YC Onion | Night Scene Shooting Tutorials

Hey guys this is Tony from YC Onion. My camera has great image quality but every time I do a night scene shooting the image is either too noisy or under exposure. How I'm gonna do with that? These are questions I've been hearing a lot. Well don't worry in this video I'm gonna tell you how to shoot a night scene video.
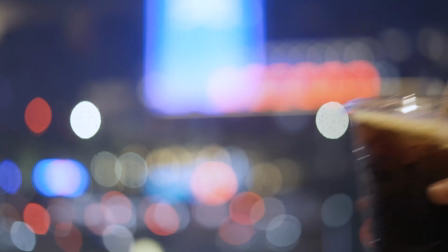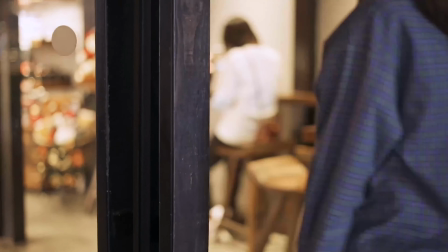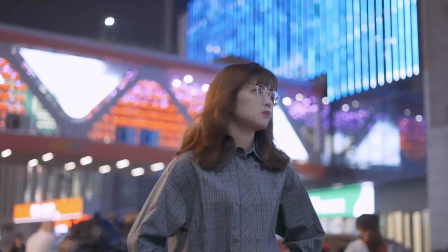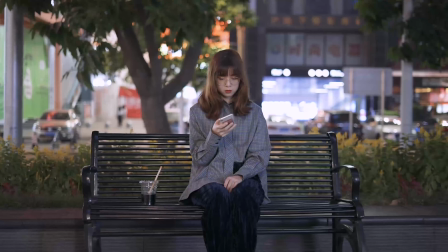To capture portrait videos of good quality at night, lens Lens with larger aperture are recommended. For this video, we are using a Sony 50mm f1.8 prime lens. When we are in a dark environment, a larger aperture provides us with more amount of light,
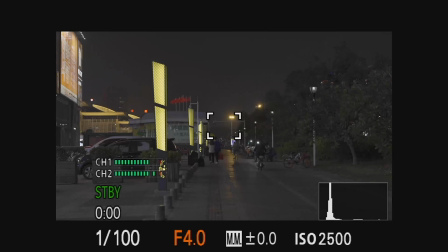72s
hence to get image at right exposure with less noises.
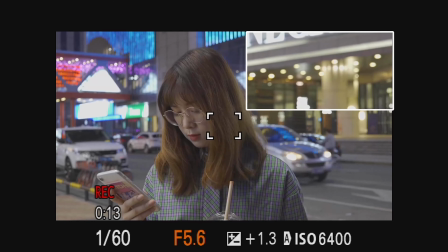76s
On the other hand, large aperture means blurry foreground and background, highlighting the subject you're shooting.
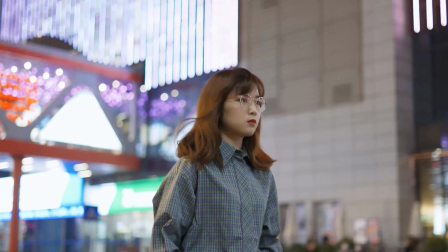82s
What's more, it makes point sources light to be artfully blurred. In this way, you'll get a dreamlike night scene. It should be noted that do not aim for the largest aperture to shoot your video, because image quality the largest aperture presents is usually not the best you can get. It's better we stop down the lens to a smaller aperture. When we're doing night scene shooting, we can't control the light at will to get a desired effect that's why we need to learn how to make good use of ambient light.
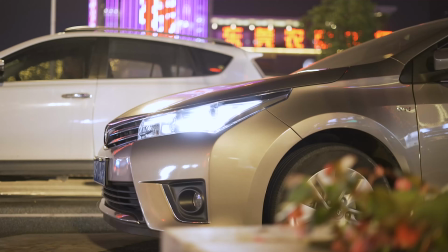114s
First, use cars headlights. Headlights have high lumen and high directivity which can be used as rain light.
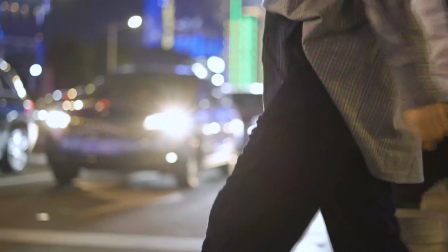122s
This shot for example the figure walking through the street while out light being highlighted by headlights. Second, we can also use the large light boxes or shop window lights that can be seen everywhere on street to illuminate the figures. Third, use thin light to get nice silhouette when light conditions are not ideal.
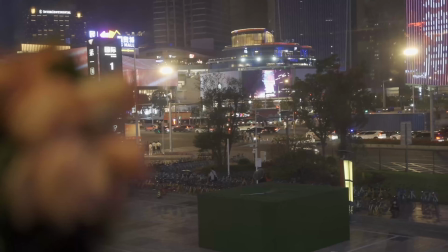143s
This requires the background to be colorful so as to create contrast for better visual effects.
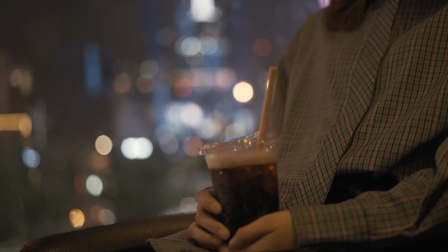150s
Taking the sitting night scene as background to leave people with enough space for imaginations.
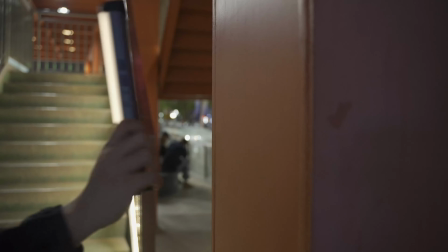156s
Fourth, use additional lighting. YC Onion Energy Tube seems to be a great choice for street shooting scenarios regarding its portable size. Last practical tip, feel free to try slower shutter speed, to capture scenes of strong emotion. Alright, thank you so much for watching, thumbs up if you find it useful, and comment below to share the technique you use to shoot night scene. Don't forget to subscribe and I'll see you in next video.